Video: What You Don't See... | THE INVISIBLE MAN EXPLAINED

Okay, I'm gonna say something pretty obvious, but stay with me. It's what you don't see that makes the Invisible Man great.
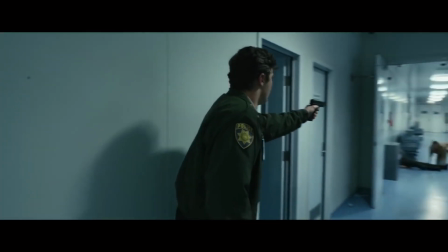I know it sounds like I'm saying, the Invisible Man is great because he's invisible.
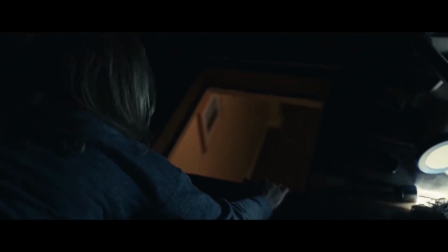And you know what, actually, on one level, that is why the movie works.
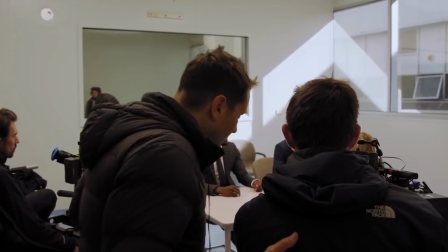The conceit of this movie allows director Leigh Whannell to combine dramatic irony, dread, and shock.
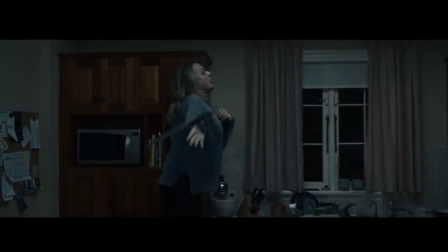Most horror movies are trying to scare you by either showing you something the character can't see,
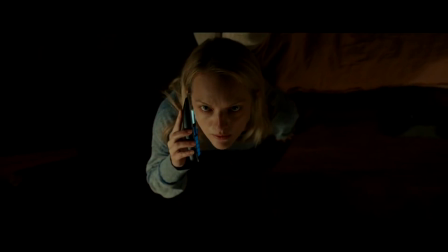thus building dread and anticipation, or by shocking you, revealing a threat suddenly without any build-up.
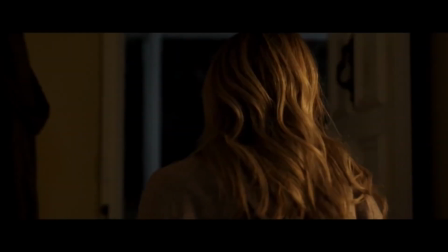The Invisible Man has the unique ability to do both simultaneously. As a viewer, I know Adrian, the Invisible Man, is in the room.
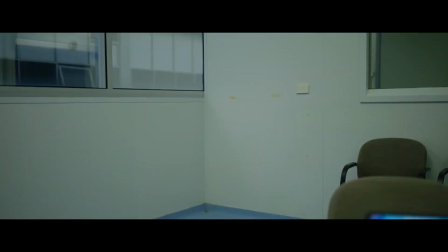I watch in dread as the camera lingers on empty space or when a bedsheet starts to move.
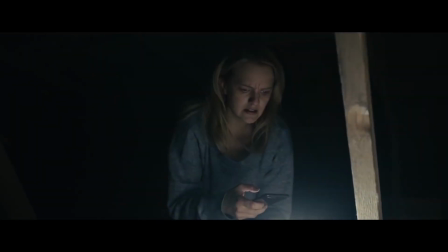I know something Cecilia, Elizabeth Moss, doesn't know.
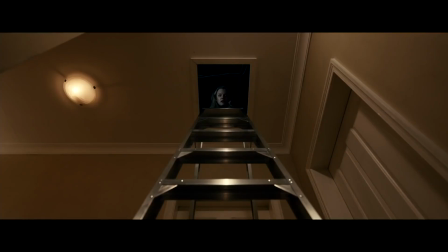And yet I'm still completely shocked when the action happens because I can't see Adrian.
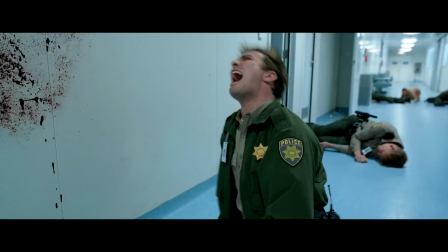Each punch and slice of a knife is like a micro jump scare. But, with like actual payoff.
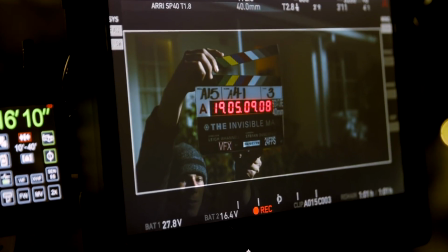It doesn't hurt that Whannell is able to film the action in a way as to allow the full geography of a scene to be understood.
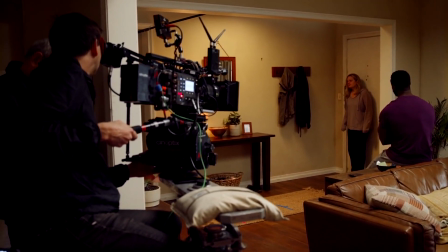When the antagonist is invisible, it's important to see as much of the setting as possible to allow our eyes to search the screen in anticipation.
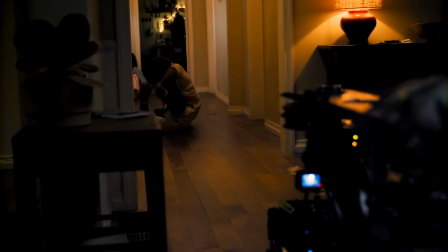And all of these decisions will result in you jumping out of your seat.
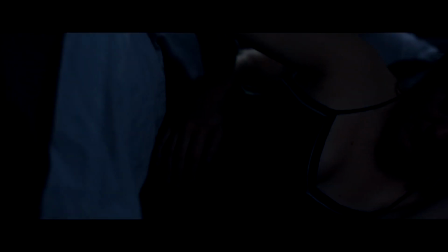But that's not what I'm referring to when I say it's what you don't see that makes the movie work. I'm talking about story. To explain, let's imagine the opening was written by someone else, a less experienced writer.
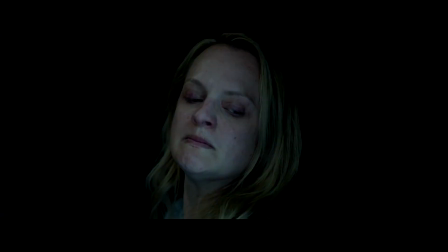I would, or a novice writer, would have begun the film with a scene depicting Adrian's abuse, a display of physical or verbal violence.
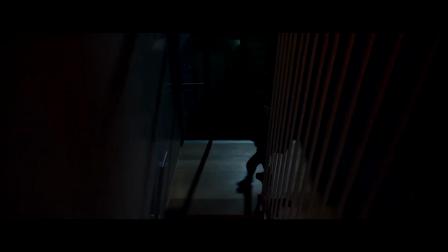This would show the audience why Cecilia is visibly shaken at the mere mention of his name.
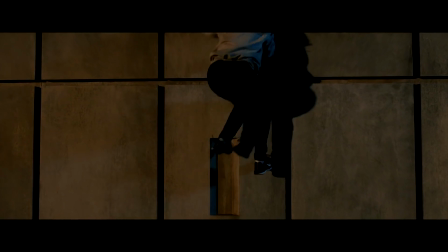We could see what kind of monster Adrian has been in the past.
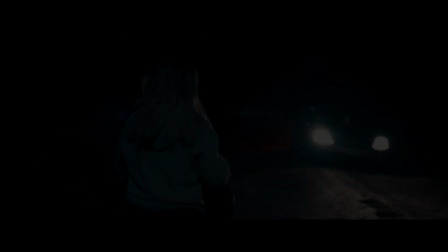But Whannell doesn't do this. Here's what he told The Hollywood Reporter.
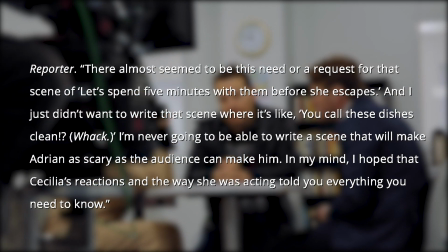There almost seemed to be this need or a request for that scene of, let's spend 5 minutes with him before she escapes.
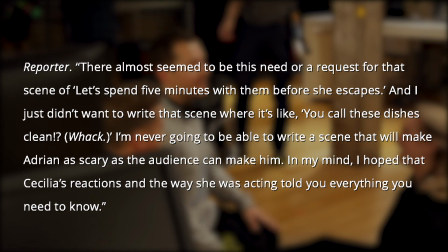And I just didn't want to write that scene where it's like, you call these dishes clean?
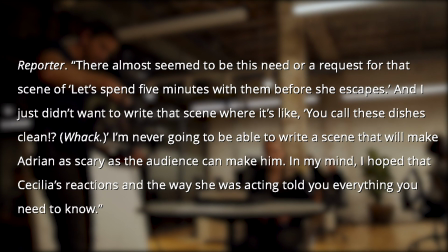I'm never going to be able to write a scene that will make Adrian as scary as the audience can make him.
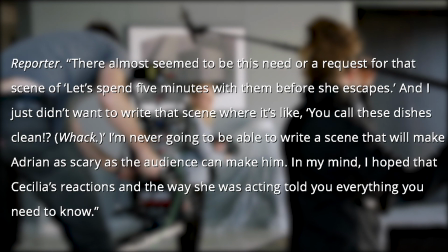In my mind, I hope that Cecilia's reactions and the way she was acting told you everything you needed to know.
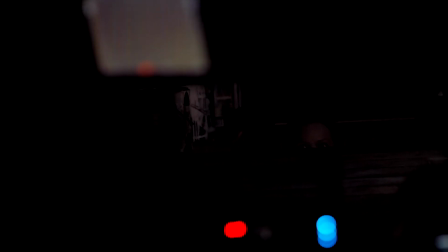There's that popular saying about not showing the monster in horror movies, which this movie follows,
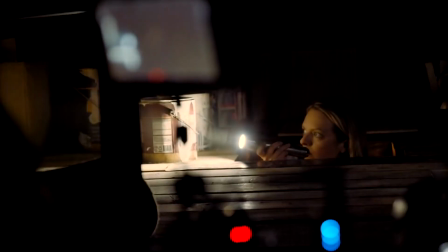yet this philosophy applies to more than just the physical presence of the monster. It also applies to the construction of the story. Just as in Jaws, where the withholding of the shark makes it more menacing in our mind,
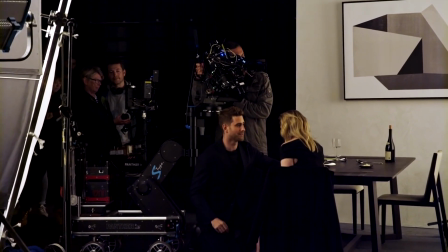withholding Adrian's abuse allows the audience to imagine the scariest, mentally abusive boyfriend possible,
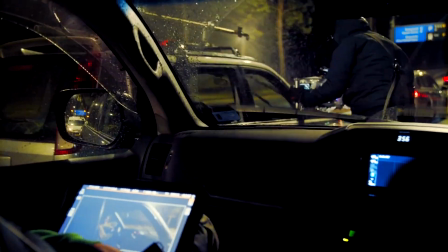which in turn allows Whannell to forgo writing a potentially contrived scene.
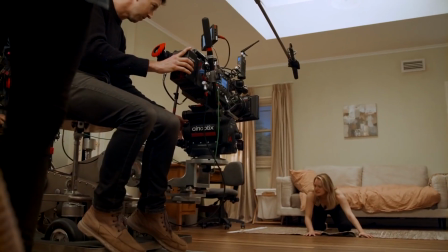It's this kind of filmmaking, where the director trusts and allows the audience to participate, that creates some of the most effective results.
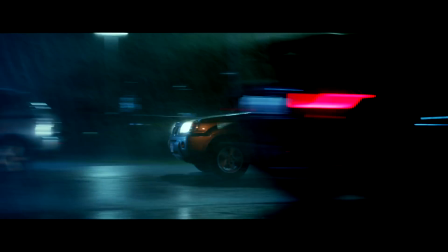The Invisible Man is frightening because we can't see him. Duh.
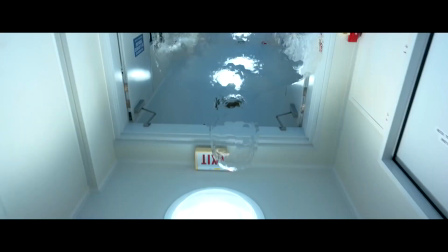But Adrian's abuse is just as frightening for the same reason.
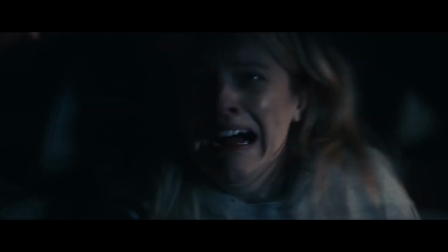All we can see, and all we need, is the terror in Elizabeth Moss's eyes.
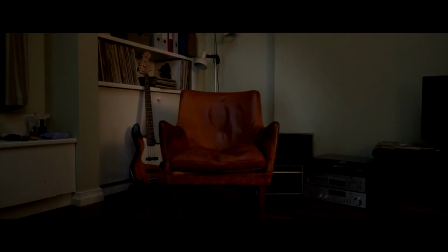And if you think all that is impressive, notice how this lack of visibility affects the themes of the film.
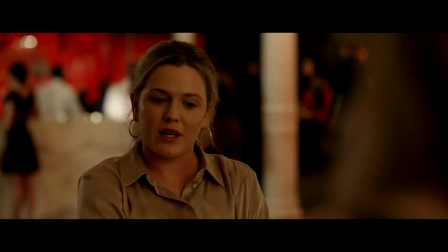What makes this movie great for me is how Whannell has forced us to interact with Cecilia in the same way we would in reality.
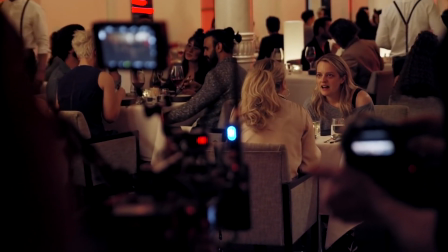When a woman comes forward with a testimony about abuse, oftentimes all we have is her word.
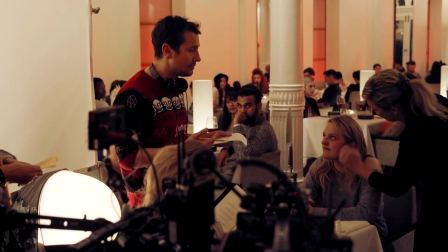We never saw what she experienced.
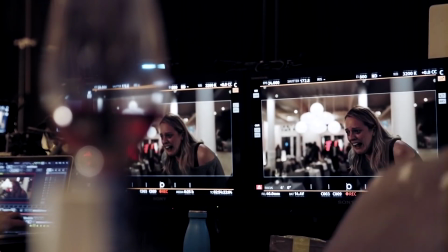By filming around Adrian's abusive behavior, we are placed in the same shoes as Cecilia's friends and family.
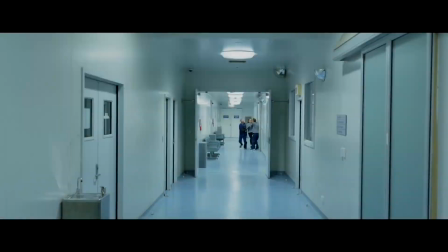We have only the power and vulnerability of her testimony to guide us.